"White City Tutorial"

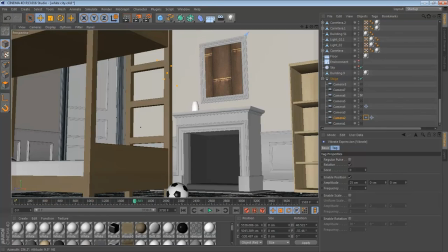[4:11]
It has all the textures. I didn't have to map anything. So what I had to do is just add these pictures that came with Cinema 4D. Didn't really have to do with it. Add the soccer ball and added this bed, so it looks more room-like.
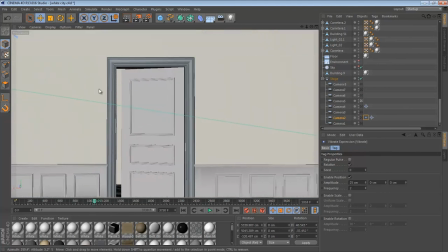[4:27]
Same thing with this shot. All I did was just added two walls together and these doors,
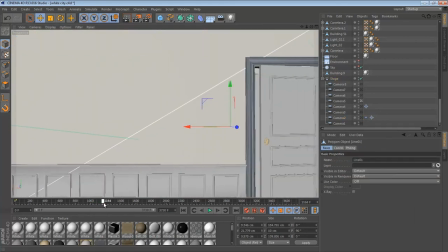[4:36]
so it kind of looked like this is just a hallway.
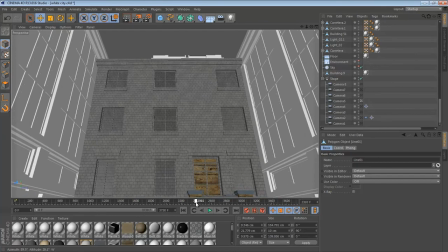[4:40]
And then this shot over here when it's panning down and kind of dolling out,
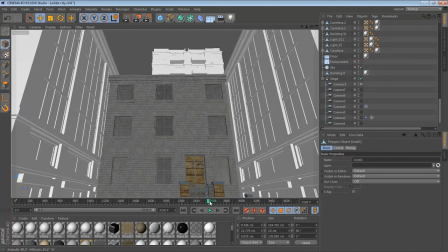[4:46]
and you could kind of see the sky, kind of time lapse of the sky kind of fading, kind of going to sunset.
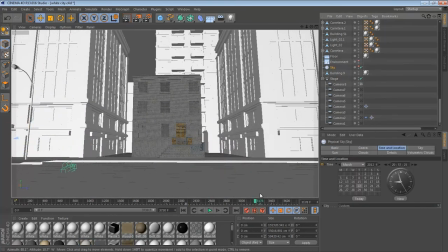[4:55]
What I had to do was just add a physical sky and keyframed from this position from that time, and then went all the way over here, added another keyframe, so this time lapse effect. Another thing that was really useful was the stage.
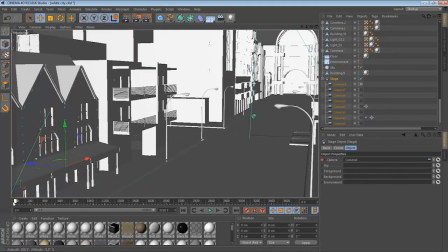[5:14]
What I had to do when I was first and new to Cinema 4D was render out one part,
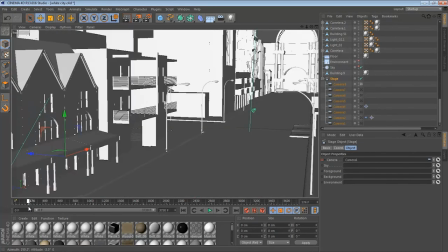[5:20]
one camera effect, and then the other camera effect,
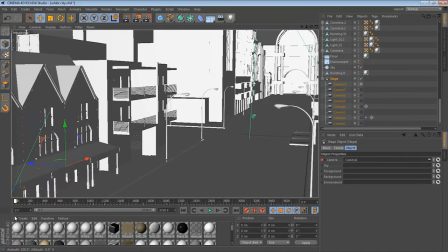[5:23]
and render each piece by piece, and then put it all together and composite it in like After Effects to have this
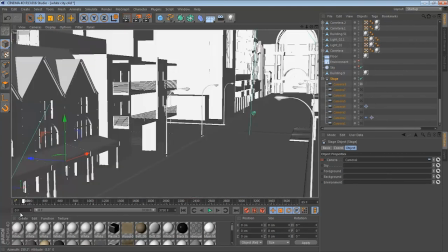[5:32]
effect. What I found is stage.
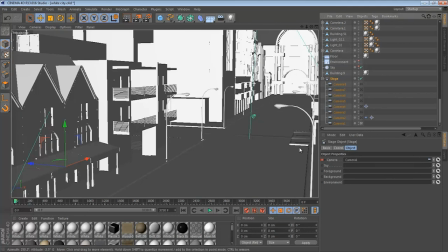[5:36]
What it could do is kind of multi-cam, change shots, each where you would want to keyframe it.
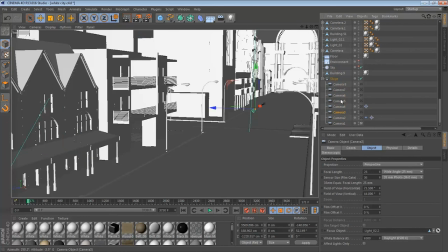[5:44]
Like camera 1 is there, camera 2, camera 3. It doesn't really matter how much cameras you have. You could do as much as you want. All you have to do is just keyframe when you wanted it to switch.
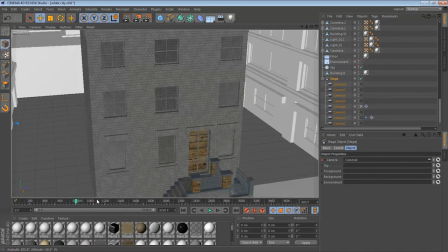[5:54]
Like I want to switch right there, and right there, and then right there. That's when you'd want it to switch, and it was really useful.
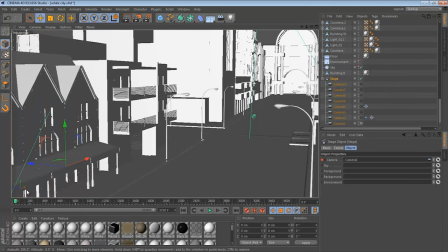[6:01]
So I had this one long piece, just one rendered out animation that was rendered out at one time with just the stage.
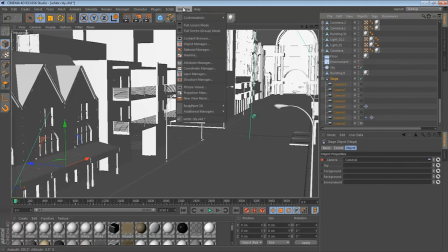[6:10]
Another thing that was really useful, I found when you go to layout and go to animation,
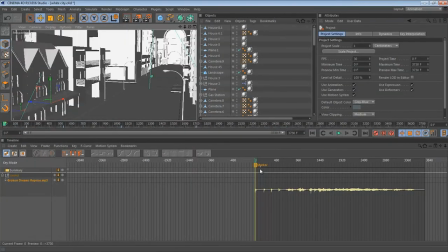[6:24]
what I found is I added this song that I could have used, that I've used, and then when there was like not a beat, but when there's sound,
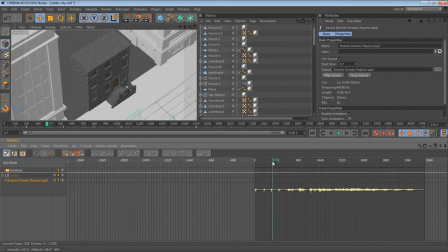[6:42]
it would change key or change cameras at that point, which was easier for me to animate.
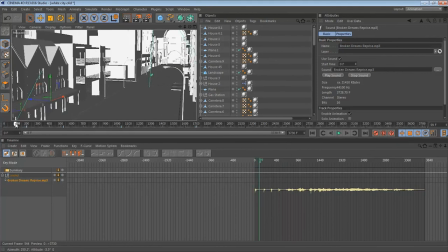[6:49]
And that's when there changed. So it kind of goes with the song, which was really helpful for me, so I didn't have to kind of guess where the song would go. And that was one of the
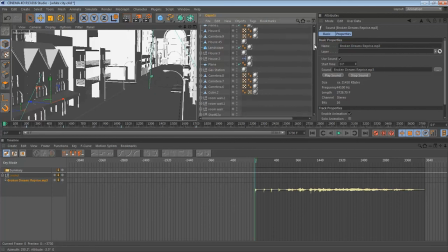[7:06]
probably most helpful things that I found that Cinema 4D had for me, because that helps you render out smoother shots or smoother transitions, so your animation looks interesting to watch. So hopefully that was helpful for you guys.
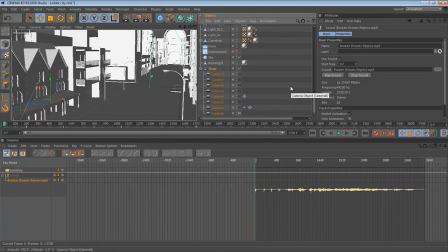[7:25]
If there's any questions, you could email me or leave a comment.